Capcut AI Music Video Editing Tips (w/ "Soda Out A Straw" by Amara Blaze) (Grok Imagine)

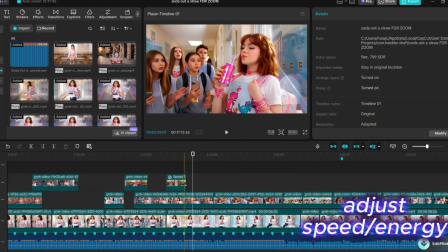(8:05)
You could do that, you know, if you wanted to, but it's not like I'm trying to ramp people up into a higher speed or a stronger beat, a stronger, I mean, it kind of winds down here, actually, the song does, so I'm not trying to wind people up.
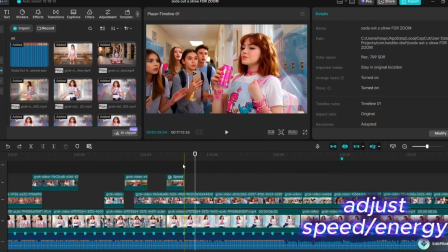(8:24)
So I typically actually slow it intentionally so that it kind of winds people down.
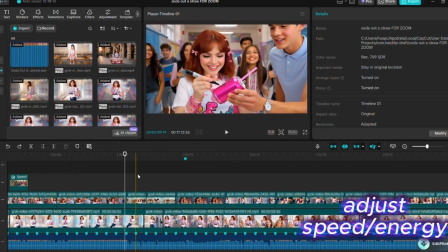(8:32)
As we get into here, and then this part here, Just show the world what. no, watch this clip, I got one more thing to say.
It just showed the world what was already there.
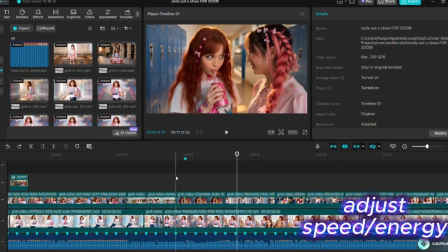(8:46)
I was just Okay, so what's good about this is that this is a slow clip. ready there. That could belong here, no problem, right? But this clip here does not belong.
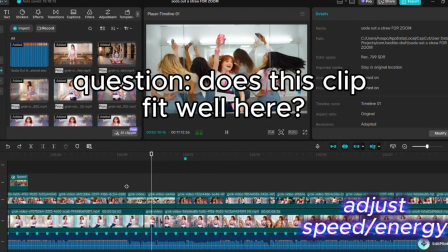(8:58) It just showed the world what was already.
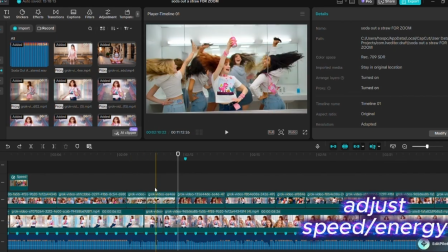(9:01)
It does okay, but pay attention very well to the actual sound, not just what the lyrics are saying. And in fact, for the lyrics, when they say something like, she takes a sip out of the straw, you don't have to have her actually doing that.
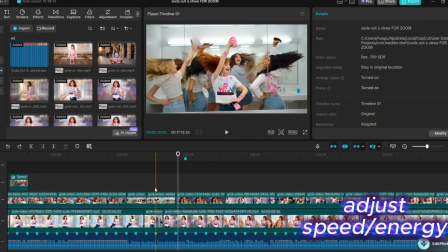(9:16)
You can have dance moves, you can have something totally kind of somewhat related or unrelated. You could have a hair flip, you could have friends talking, etc. So, but you need pretty much all the time, you want to have the feeling of the clip,
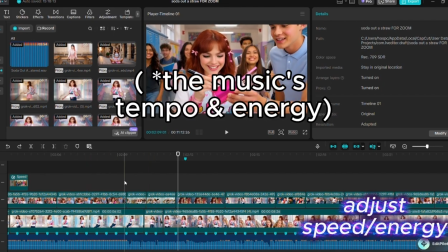(9:30)
the energy and the tempo of the clip matching the song lyrics. So like for this one, I think what I ended up doing is I just swapped these around here.
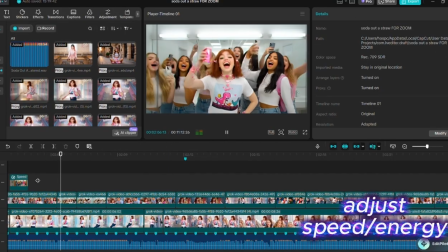(9:39)
And now watch it.
It just turned the volume on.
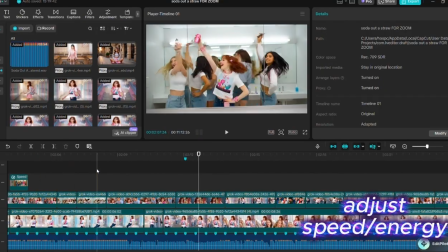(9:45) It just showed the world what was already there.
So it kind of matched the lyrics better, and also was kind of in between here. It just showed the world
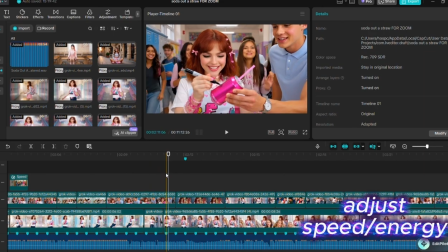(9:56)
where this clip's mostly a quieter theme, and this clip is a higher energy theme. So it works better that way. So I swap those around. So pay attention to the sounds that are being made.
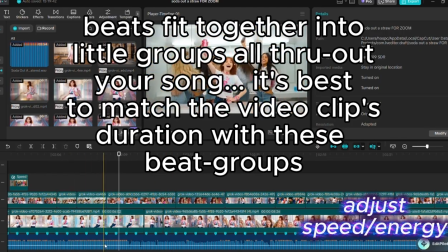(10:14)
And if you have a particular sound, you look down here, see all this high energy sound right here.
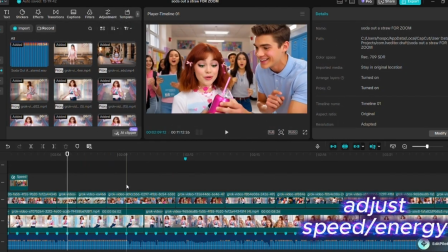(10:19)
Sometimes you can even have a whole clip for that whole section and match it up to these beats by doing that.